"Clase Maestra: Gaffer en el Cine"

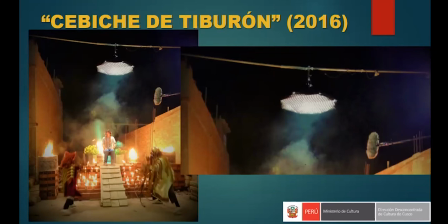[73:47]
Definitivamente trípodes ahí no, tenemos que volarlo, ¿no? Y lo trabajamos con escaleras altas, pero teníamos que entrar a las casas, entonces producción tiene que pedir permiso a los propietarios de estas casas para poder entrar a sus techos y poder manipular estas luces y instalarlas de la mejor manera posible,
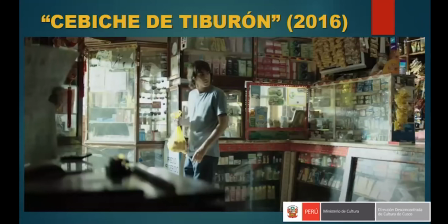[74:02]
¿no? Esta es una escena de la cocina, de una bodega, cuando Pato recibe la noticia que él lo han inscrito en el concurso y se asusta, se asombra, ¿no? Ese flujo luminoso... Vamos, es importante saberlo, ¿no?
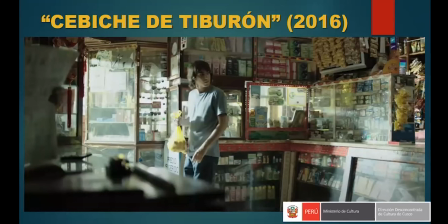[74:20]
Porque ya toda la película te está diciendo, como han visto en los casos anteriores, nos está diciendo que esta película quiere que sea muy luminosa, muy vivida, muy en niveles altos, ¿no? Con contraste sí, ojo, con contraste sí, pero que tenga bastante incidencia de luz.
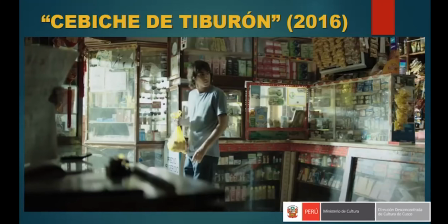[74:39]
Esto está en una bodega, está en una esquina. Teníamos la batería de luz de HMI afuera, ¿no?
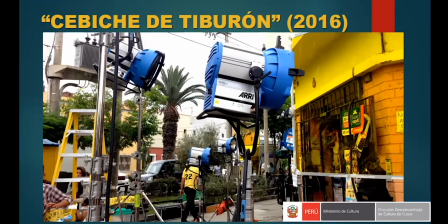[74:47]
Y el día está nublado, si se dan, el cielo está nublado, o sea, nunca íbamos a tener una luz de sol entrando por la puerta de la bodega, como la foto anterior que vieron.
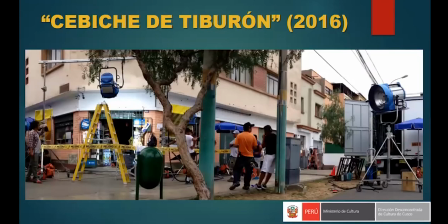[74:56]
Entonces teníamos una batería de HMI en el exterior, ¿no? Digo, por eso estoy viendo la comparación entre el proyecto inicial que le mostramos contra este proyecto que definitivamente tenía muchos más recursos, ¿no?
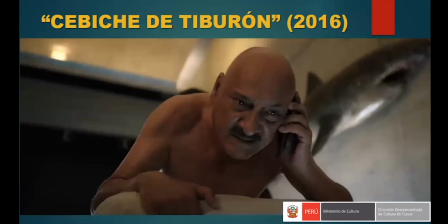[75:08]
En la escena interior de la casa de Gustavo Bueno, el personaje que representa a Gustavo Bueno, era una casa enorme, de paredes de concreto grandes, fuertes, macizas, techos altos y mamparas enormes.
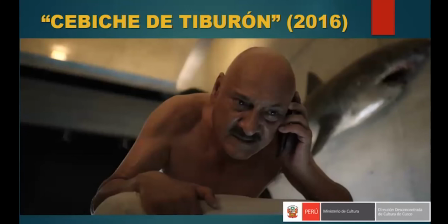[75:24]
Invasión de luz total. Entonces eso nos hacía muy, como se dice, muy flat todo, ¿no? Entonces teníamos que controlar eso. Y para eso se utilizó equipo de avanzada, que también es importante saber, un gaffer tiene que también, cuando lo necesite y lo requiera la historia,
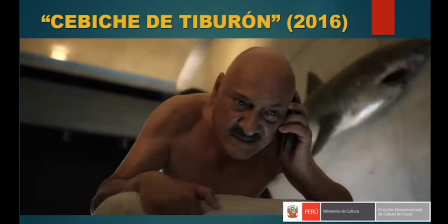[75:39]
y el plan de rodaje lo permita, pedirle a producción que necesita más personas para mientras está grabando una escena en otra locación,
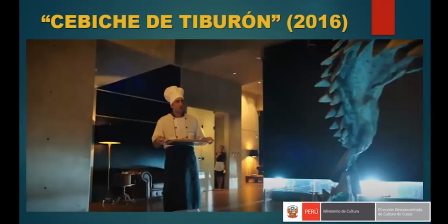[75:47]
poder estar avanzando la puesta de luces de esta locación nueva, ¿no? Son dos cosas acá que creo que es importante mencionar. Cómo se tapó con telas negras esta locación y la luz que genera en las paredes el reflejo del agua de una piscina que está a la derecha del encuadre, ¿no?
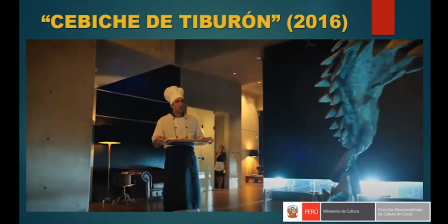[76:03]
Son dos cosas muy importantes que a nosotros nos pareció un reto, ¿no?
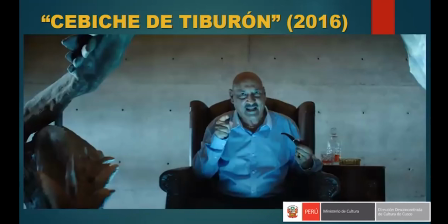[76:09]
Fíjense el reflejo en la pared trasera de Gustavo Bueno. Bueno, como es una foto no se aprecia, pero sí se veía en la película y en el video, no sé si se apreciaron, lo van a ver en el tráiler, o lo vieron en el tráiler,
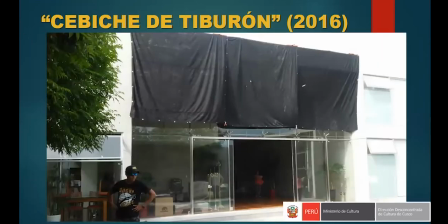[76:21]
el reflejo del agua moviéndose, ¿no? Ahí empezaron a tapar, o sea, esto se demoraron más de medio día en subir al techo,
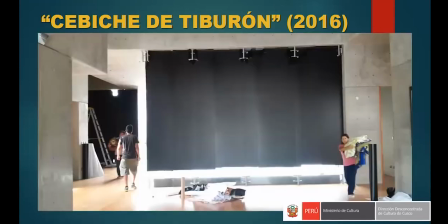[76:30]
tirar las telas, nivelarlas, que estén parejitas todas, por el interior de la casa también, usamos escaleras altas,
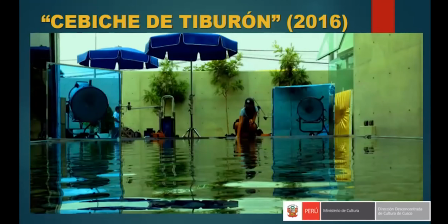[76:38]
¿no? Para el reflejo del agua se utilizaron dos luces HMIs, lo más baja que se pudieran, casi al ras del agua, para que justamente hagan un efecto de, con el ángulo de refracción, el agua pueda reflejar esos efectos en las paredes que ya les he mencionado, ¿no?
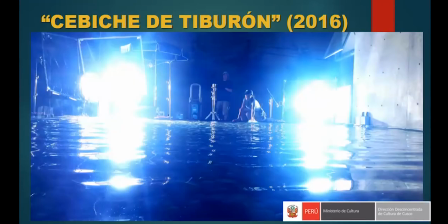[77:00]
Esto fue previo, y aquí ya es en la noche, ¿no? Se azuló más los HMI, sabemos que los HMI tienen su temperatura de color nominal, es de 5600 grados Kelvin, pero con un CTB por un 80 se enfrían mucho más, ¿no?
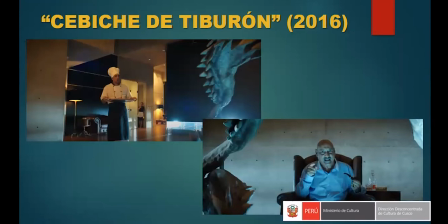[77:16]
Ahí lo estamos viendo, y es a lo que me refiero con los reflejos en las paredes de los personajes, en este caso de Manuel Gold y de Gustavo Bota, ¿no?
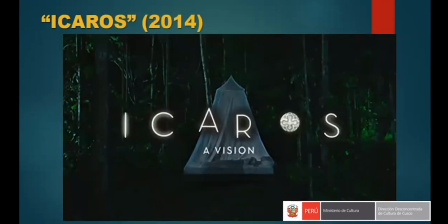[77:25]
Ícaros, como tercer largometraje que quisiera mostrarles, su tráiler es muy cortito. Y lo he puesto de ejemplo también, porque también es un proyecto que se grabó en provincia. Y curiosamente, fue una empresa extranjera la que vino a grabar a Iquitos,
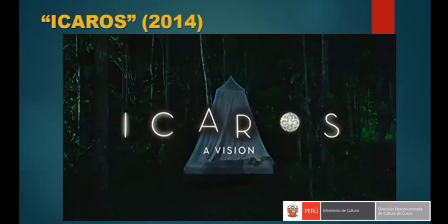[77:46]
pero no tenía recursos enormes como los que ya mostré. Me gustaría que vieran el tráiler, duró un minuto, es muy corto. Dejo de compartir esto entonces. Y nos vamos a...